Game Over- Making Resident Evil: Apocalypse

Resident Evil Apocalypse, the show is substantial in terms of visual effects.
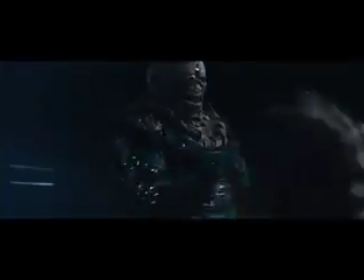(0:09)
The goal was to make our effects as real as possible, as seamless as possible, push them a lot farther than was done in the first film.
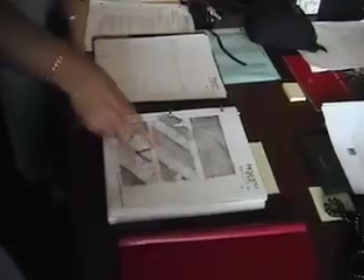(0:16)
I start off looking at the script, breaking down the work I see in there into potential visual effects.
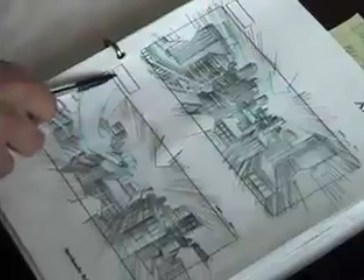(0:23)
Some areas are very clearly visual effects, when those stray the way that you couldn't achieve it in camera.
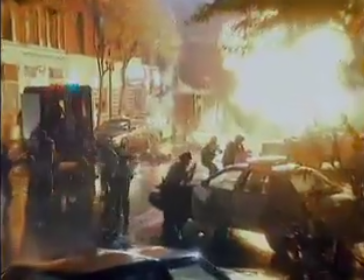(0:28)
My approach for the movie was to do it as realistic as possible.
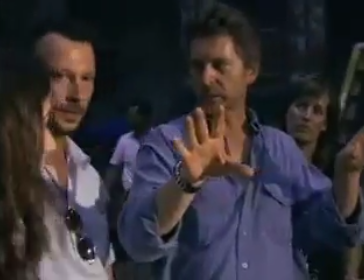(0:32)
If there's something that we couldn't do on camera, then go and talk to our visual supervisor and see how we could achieve this on CGI.
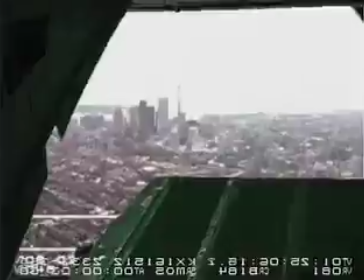(0:41)
We used a variety of visual effects techniques, every kind of digital manipulation you could think of.
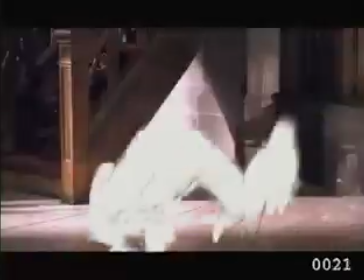(0:47)
We had green screens, CG creatures, all sorts of CG objects, tracking,
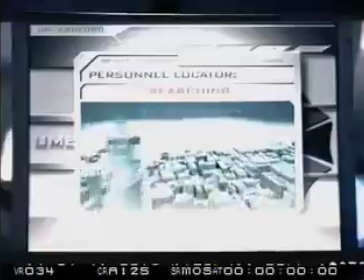(0:53)
map paintings, wire removals, screen graphics, miniatures, you name it, we have it.
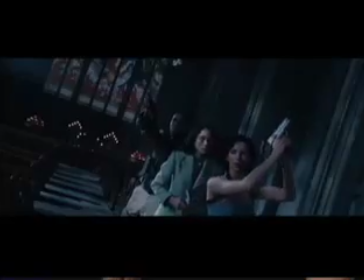(1:00)
One of the more exciting sequences in the movie was the liquor sequence, which takes place in the church.
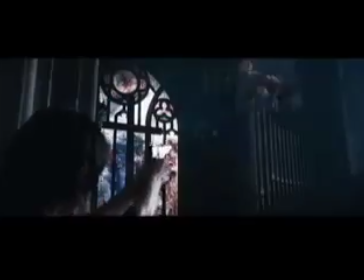(1:09)
The liquors are back, more cunning than ever. Mina, very malicious. Massive monstrosities, they're just beasts with big 6-foot tongues.
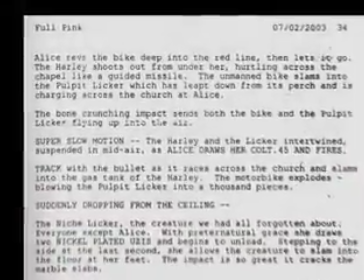(1:23)
The church liquor sequence started off as one page of description of action in the script. The director storyboarded the sequence. We just sort of took it from there. The big challenge with it was to get the creature looking right.
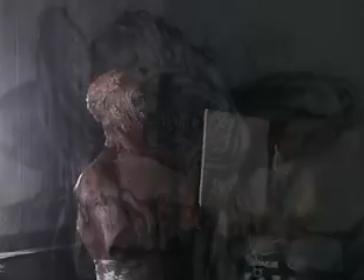(1:36)
The basic design is lifted from the game, essentially. There was an intent to do an animatronic creature for some of the sequences.
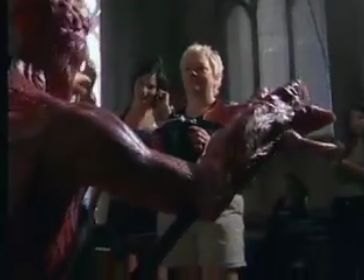(1:42)
Most of the shots didn't really have the right behavior and the right look, so it was decided to go full CGI with the creature.
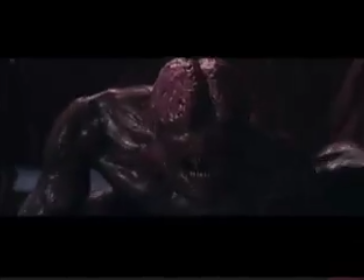(1:48)
Every liquor shot is a computer-generated creature. We referenced a lot of baboons, lions, things that are aggressive, and he does sort of hop around on all fours.
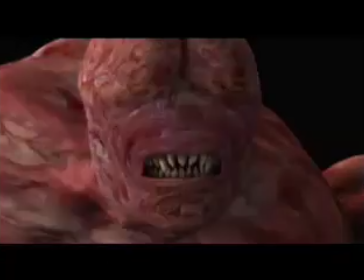(1:57)
So we did reference some frogs. They're quite a difficult creature to work with because they don't have any eyes. It's very difficult to create expressions. I've really built a lot of the emotion of these creatures into the tongue.
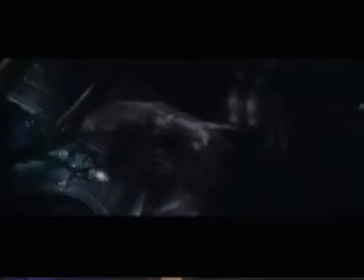(2:09)
So in shots where I really wanted to portray a lot of aggression, I've really got that tongue going like a whip.
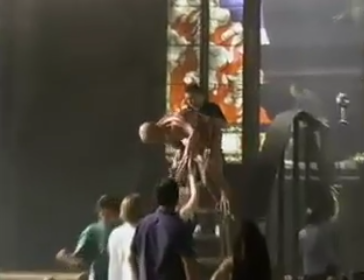(2:16)
Its texture is that of a flayed human being.
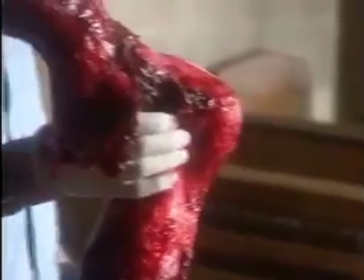(2:19)
I pretty much said, go to the butcher's, get some steaks, some chops, and scan in raw bloody meat as texture.
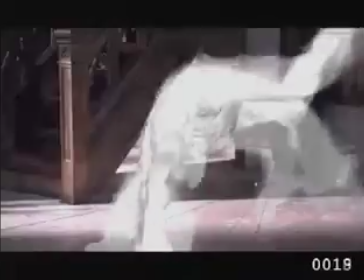(2:29)
We start off doing rough animations to get approval on, move into refined animation and lighting and compositing.
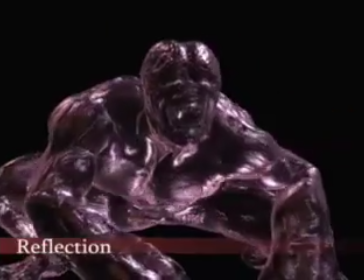(2:35)
We rendered different passes for this creature's surface, different passes for the specular highlights, diffuse the reflection as juicy as possible.